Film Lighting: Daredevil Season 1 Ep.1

Welcome to the light. Hope you're feeling wonderful and splendid today. This is the show that analyzes and appreciates the lighting choices in some of our favorite series and cinema. So today we're going to discuss Marvel Daredevil, Season 1, Episode 1. Matt Lloyd, the director of cinematography for that show, and his team have made some very simple yet extraordinary lighting choices, and I'm very excited about the series and the way they decided to use light to help tell the story. As we know, light can enhance the way we feel and contribute to a storyline in many different ways. So we're just going to start with talking about a scene right in the beginning of the episode. There seems to be a theme throughout all of Season 1 with using the color yellow. So even in Episode 1, we see right from the start yellow in various shades.
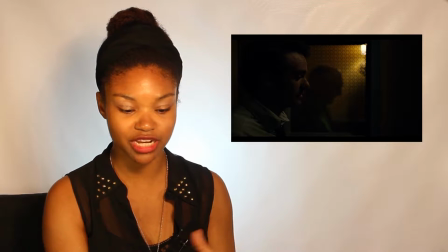We know that colors can have so many different meanings at different times.
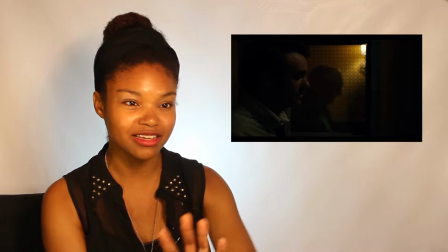The brightness, the intensity, the hue of the color.
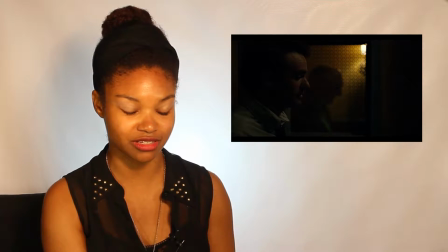So right now we're just gonna analyze some yellows.
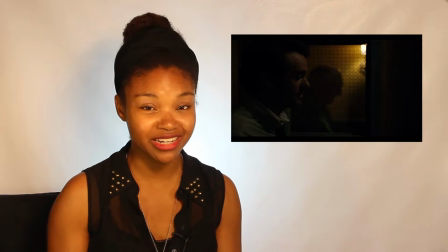Also, I'd like to add before we even really get started that if you have not seen the show yet,
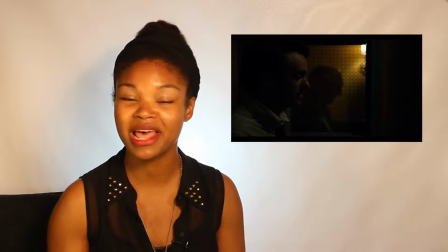or you're unfamiliar with the series and you're interested in watching it, maybe you'd like to hold off on watching this until you watch that,
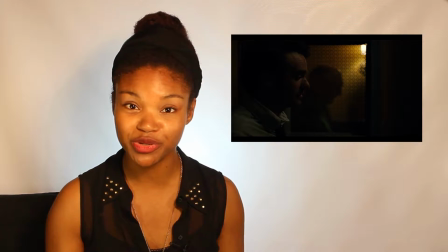because I'm going to totally ruin so many key things for you right now.
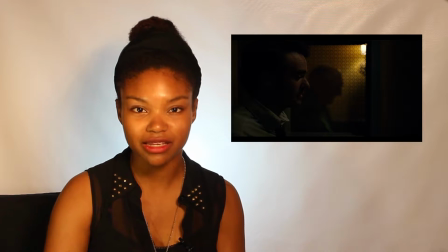So right in the second scene, they jump in with the conversation between Matt and the priest.
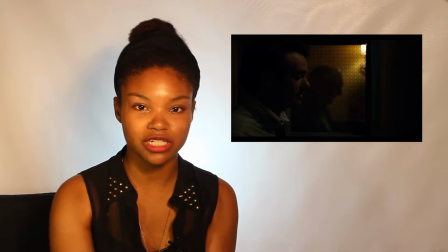And the whole scene is lit really dimly with this pale yellow, which
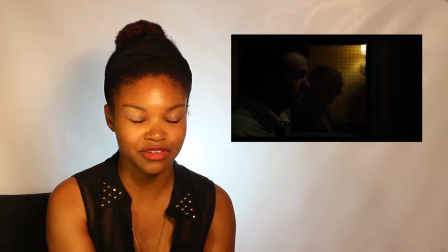indicates like a need for reassurance and insecurity.
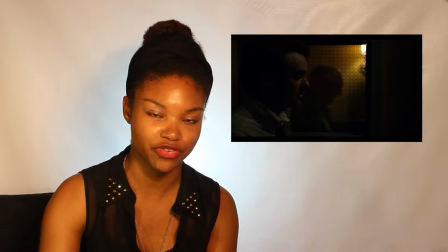And the yellow theme jumps all through the first episode with just consistently coming.
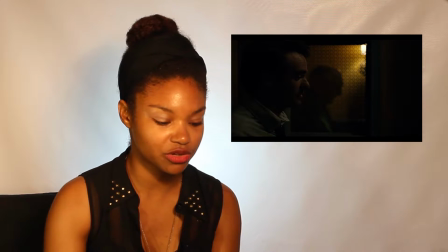The next scene is also, the next scene we're going to talk about.
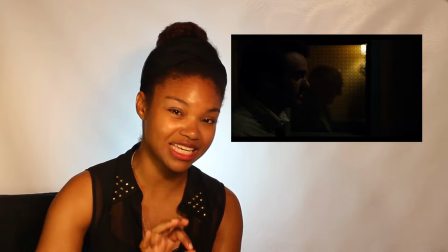The next scene that we're going to talk about is also even at night when yellow light shouldn't be there.
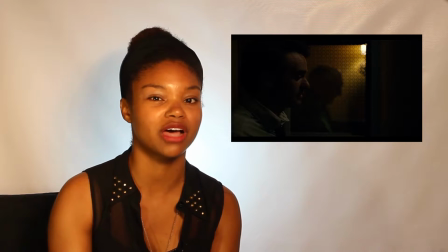Again, you see yellow coming through the window of the office.
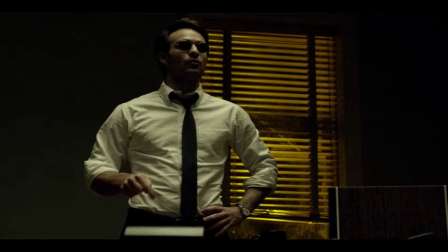The yellow here also indicates a need for reassurance and support, but in a different way. When Matt was talking to the priest, he kind of was a little bit just venting, because he didn't need the priest to say, hey, yeah,
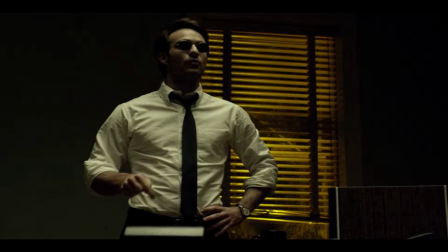do whatever you're going to do, because Matt was going to do it anyway.
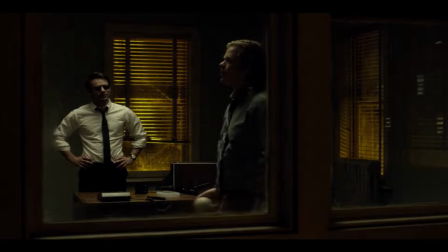But when he was talking to Foggy, he really was trying to convince him to join his side, to trust what he was saying and to back him up no matter what. So I think that's what that light outside was just trying to
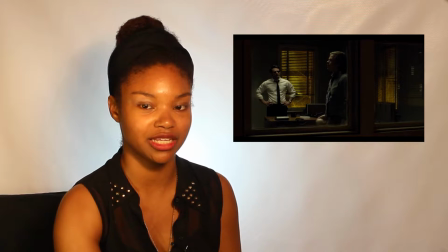reinforce, the idea of the need for security and the need for support, which again is a theme here.
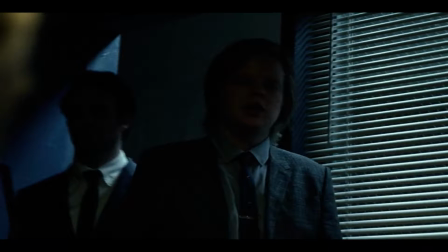Another color that they introduce, that they use again and again for
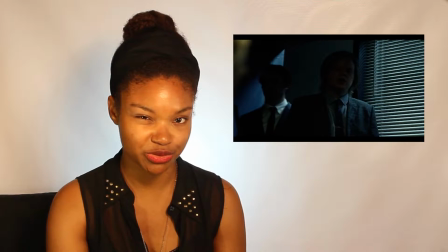emphasis, is blues, which we'll talk about a little bit later,
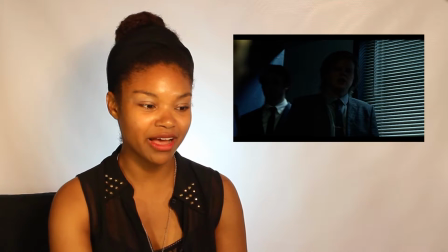because obviously yellow and blue make green. But the blues here that they show for
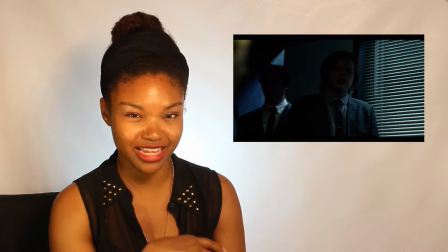the introduction of the lawyers to Karen, it's like a symbolization of trust, and it's royal blue,
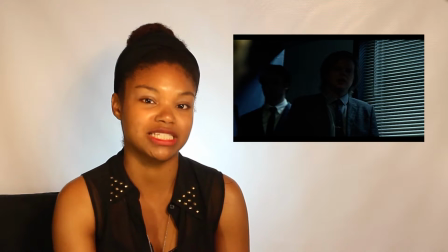so it's dark and inviting, basically saying, hey, these guys are okay,
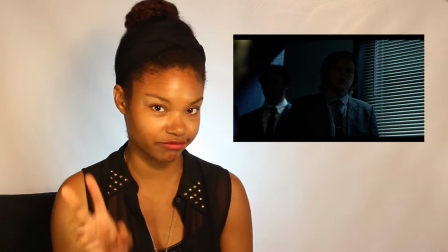you could talk to them, they're not part of the bad guy team or what have you.
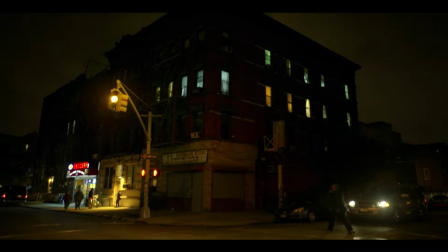Even from the street, they show the yellow light coming through the window, the yellow light around the people, from the street lamps around the people, like illuminating around the people just walking in the street.
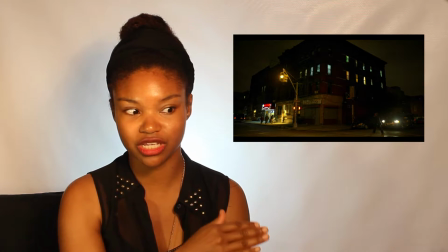Even it stops on the stoplight turning yellow.
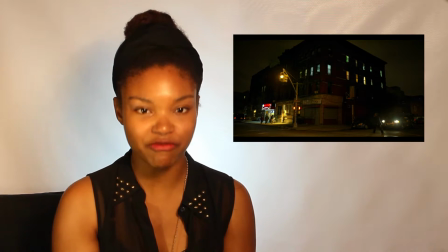And I think that's just to emphasize the feeling of
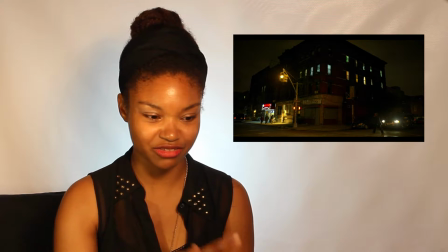unsettledness, and it's like a consistency that they're trying to show us.